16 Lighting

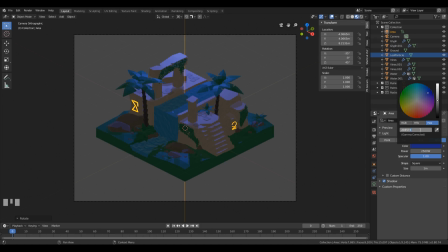203574. Let's press enter, and right now you have the same exact color that I had in the scene I've shown you, and that's because I really want you to achieve that result that I'm promising.
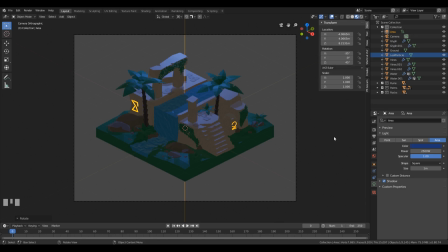So in the end, I really want you to have the feeling that you accomplish the same result that brought you to this course in the first place. And one last thing, we need to increase the size of this a little bit.
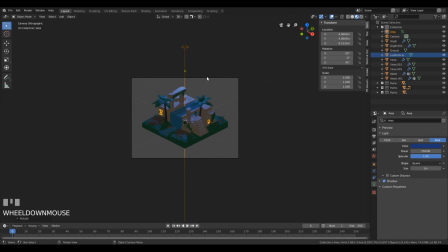Now it's set to 1 meter, and you can see it on this square here.
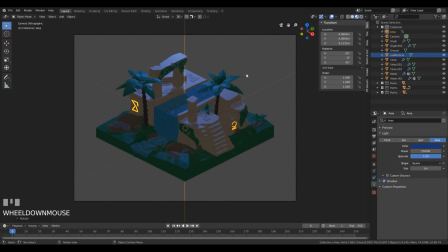So basically that's the area that emits all the light, and I want to increase it a little bit to 1.5, and that'll help us to have a little more soft shadows in the final render. So let's do that. And now my little trick with the world ambience.
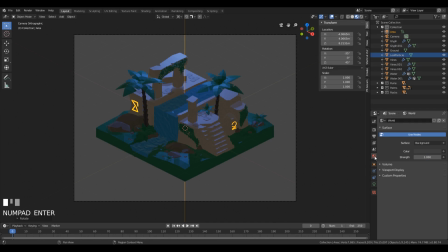So let's go to the world tab right here. We'll change the color of the environment and the strength that it uses to shine on your scene, and that sometimes really make the difference when you set up all the lighting and you still feel like there's something missing.
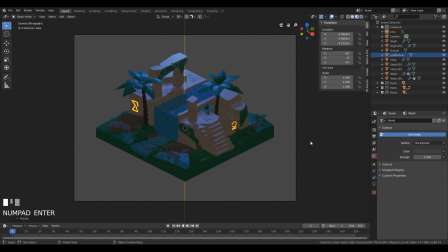When you choose the right color for the environment and bring up the power just enough to fill those dark black shadows with some ambience, sometimes that's the step the scene really needs to go up in quality.
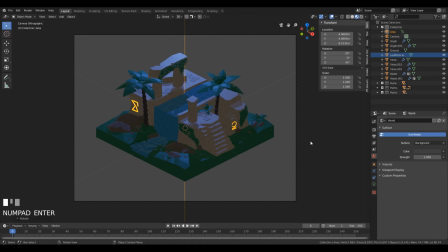So, and again, I will give you the exact color that we'll use for the world lighting. So let's just open the color here,
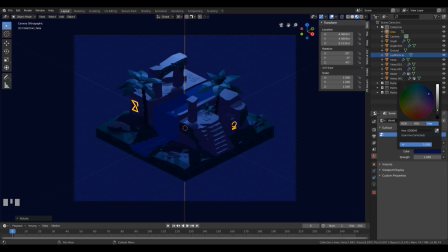and I use the dark blue color for this kind of scene, something like this.
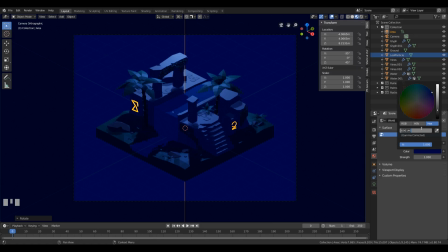But again, let's just enter the hex value, and it's 170061.
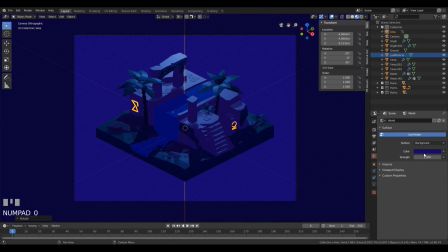And you can see it's not much different from the one I quickly chose. And in the render settings here on this tab, we'll play a little bit with the color management. As I shown you before,
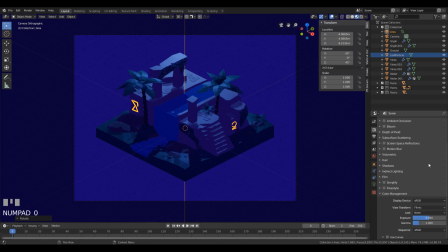sometimes the right exposure and the contrast is the last missing puzzle piece of the perfect lit scene. So let's bring up the exposure here a little bit. We can bring it up to something like 1
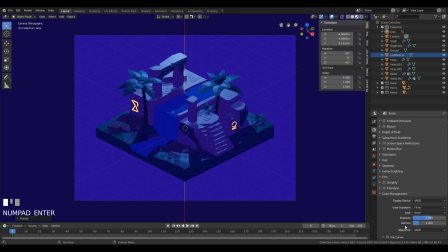to make the ambient light pop up more. And let's change the look here. That's where you set the contrast to medium high contrast. Okay, so this is our basic lighting,
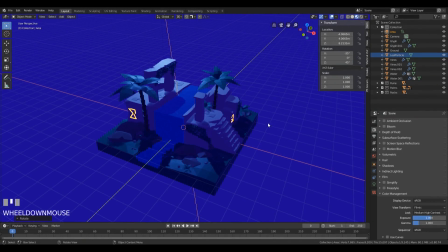and I always look at the lighting in the matter of that it tells the story. And right now the story is that it's a moonlit night, and this is some remote location, forgotten ruin, but there's something awakened here, and there are these runes shining,
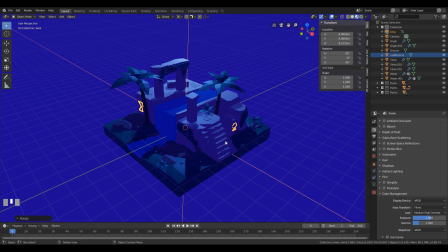and there will be much more things shining around. So here, when it comes to moonlight and world lighting, I just wanted to give basic night lighting. And although this is only a preview, we will use the Cycles render engine in the end.
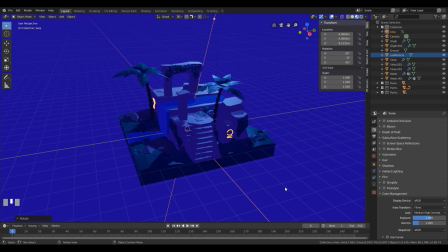But since we are using Eevee to preview in the look dev mode, it wouldn't hurt to set some Eevee settings to make this preview look better while we set up our lights.
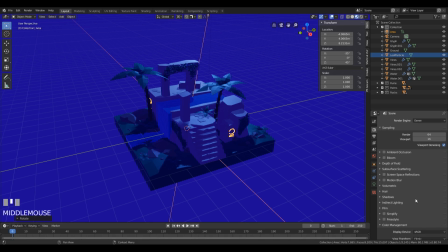So yeah, let's just go to the render settings here and enable some Eevee settings that make it look a little bit better. So let's enable ambient occlusion, let's enable bloom,
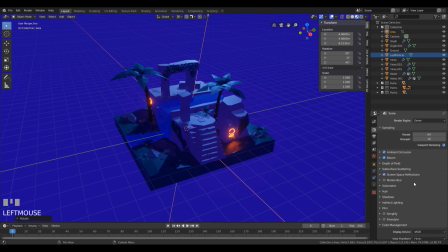screen space reflections, and I think that'll be enough for now. You can already see this looks a little bit better, and there are some reflections going on. So yeah, let's move on with the point lights.
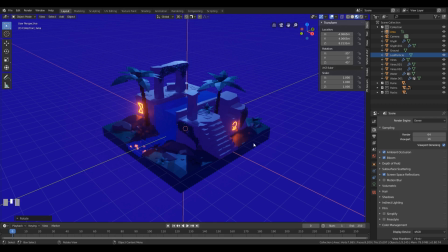And right now this will get a little bit wild when it comes to lighting, because we will use the point lights to tell some different stories of what happens in the scene.
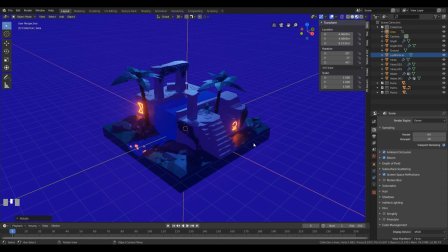And yeah, there are all these different light sources, and maybe the water shines and something like that. So you can see this place comes alive. So let's add the first point light. Shift A, go to the light, and add a point light.
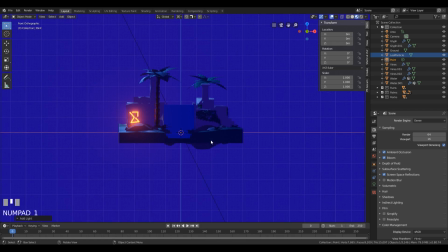And now let's look from the front with the numpad 1.
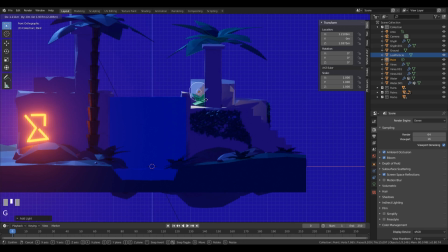Press G to grab it, and grab it all the way up here behind the column. And let's now look from the top,
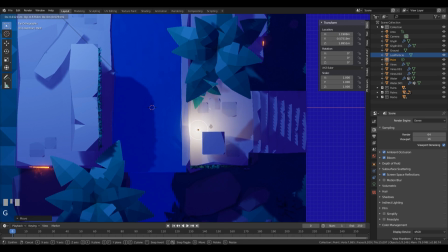and we want to move it somewhere here where the corner is, and I will explain you why.
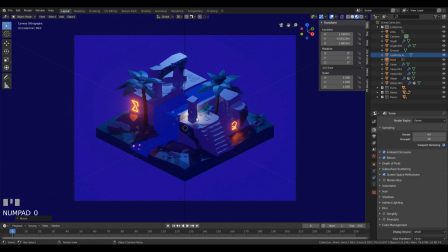When you look from the camera view, I want this point light to be hidden. I just want to show that there is a lighting there, but I don't want to show the source. I want you just to feel the mood, basically. So yeah, let's click the light settings here, this little tab.
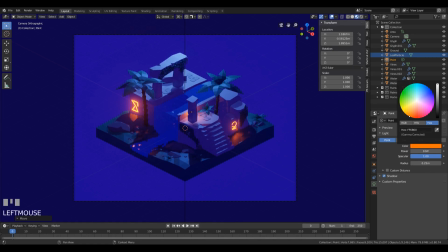Let's change its color to this saturated orange, and let's bring it up all the way to 200.
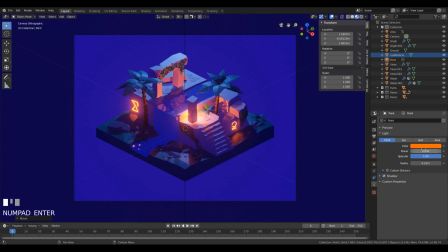And now the scene is starting to come to life, and this is only the beginning.
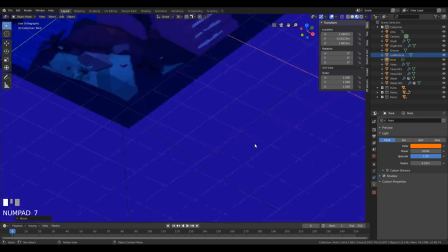So let's go to the top view by pressing numpad 7, And we can duplicate this light by
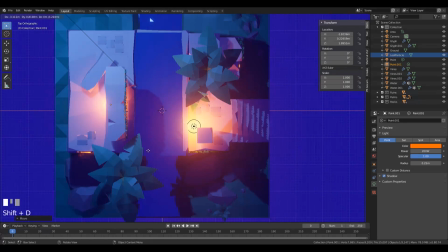pressing Shift D and moving it here behind the pillar.
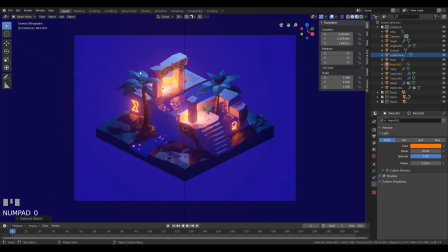And let's look from the camera again. And this is too low, so let's press G, then Z to grab it up. And let's move it behind. Okay, now we can move it a little bit on the Y-axis, so press G, then Y.
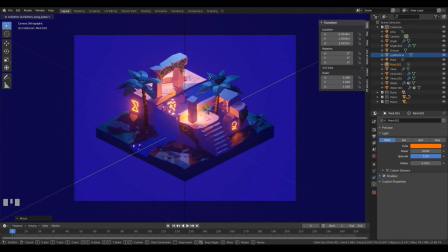And you can basically adjust the position based on where the shadows you want to be and where do you want to have the reflection on the water. This doesn't look so interesting, but if you start to move it,
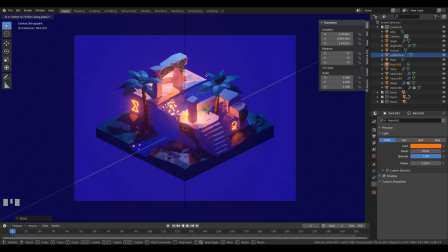you will see there are reflections on the water starting to appear and some interesting shadows take place. So I think this looks really nice right here.
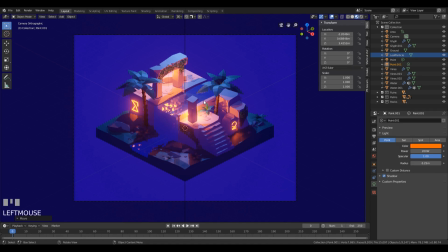Yeah, I like this. So this could be our second point light. And there is a third that will be very important for this scene. And there'll be blue light in the tunnel. I want this water to really shine in the end.
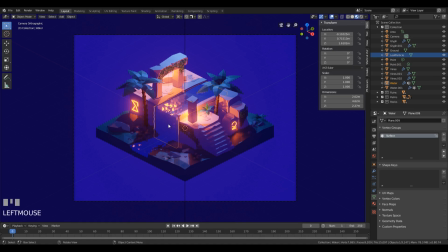So let's just select this and press H to hide it so we can better see into the tunnel.
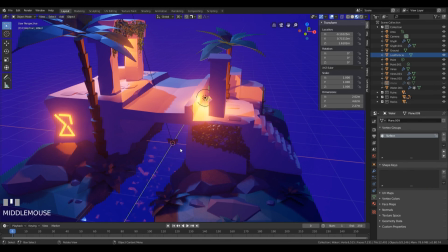And right now we can just create a new light where the cursor is. So press Shift A, light, and create a point light. And we can give it a blue, almost cyan color. Something like this. And bring up the value to 100.
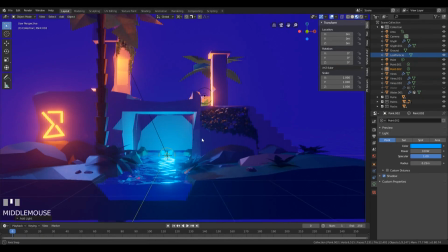And now we don't want to see the source of this light, so let's move it closer to the ceiling.
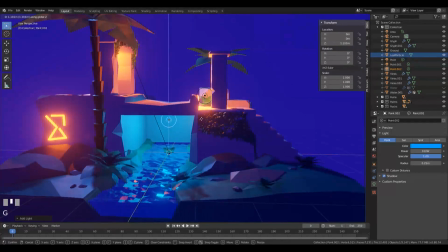So let's press G, then Z, move it up, and maybe a little bit in the corner. So press G, then X, and move it a little bit here.
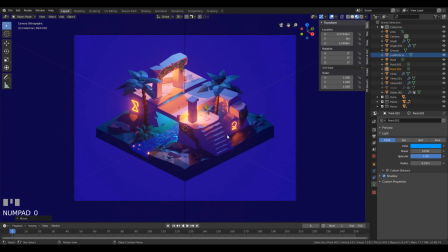Now let's look from the camera view and maybe press G, then Shift Z, and adjust the position. So again, you get the reflections and the shadows you want.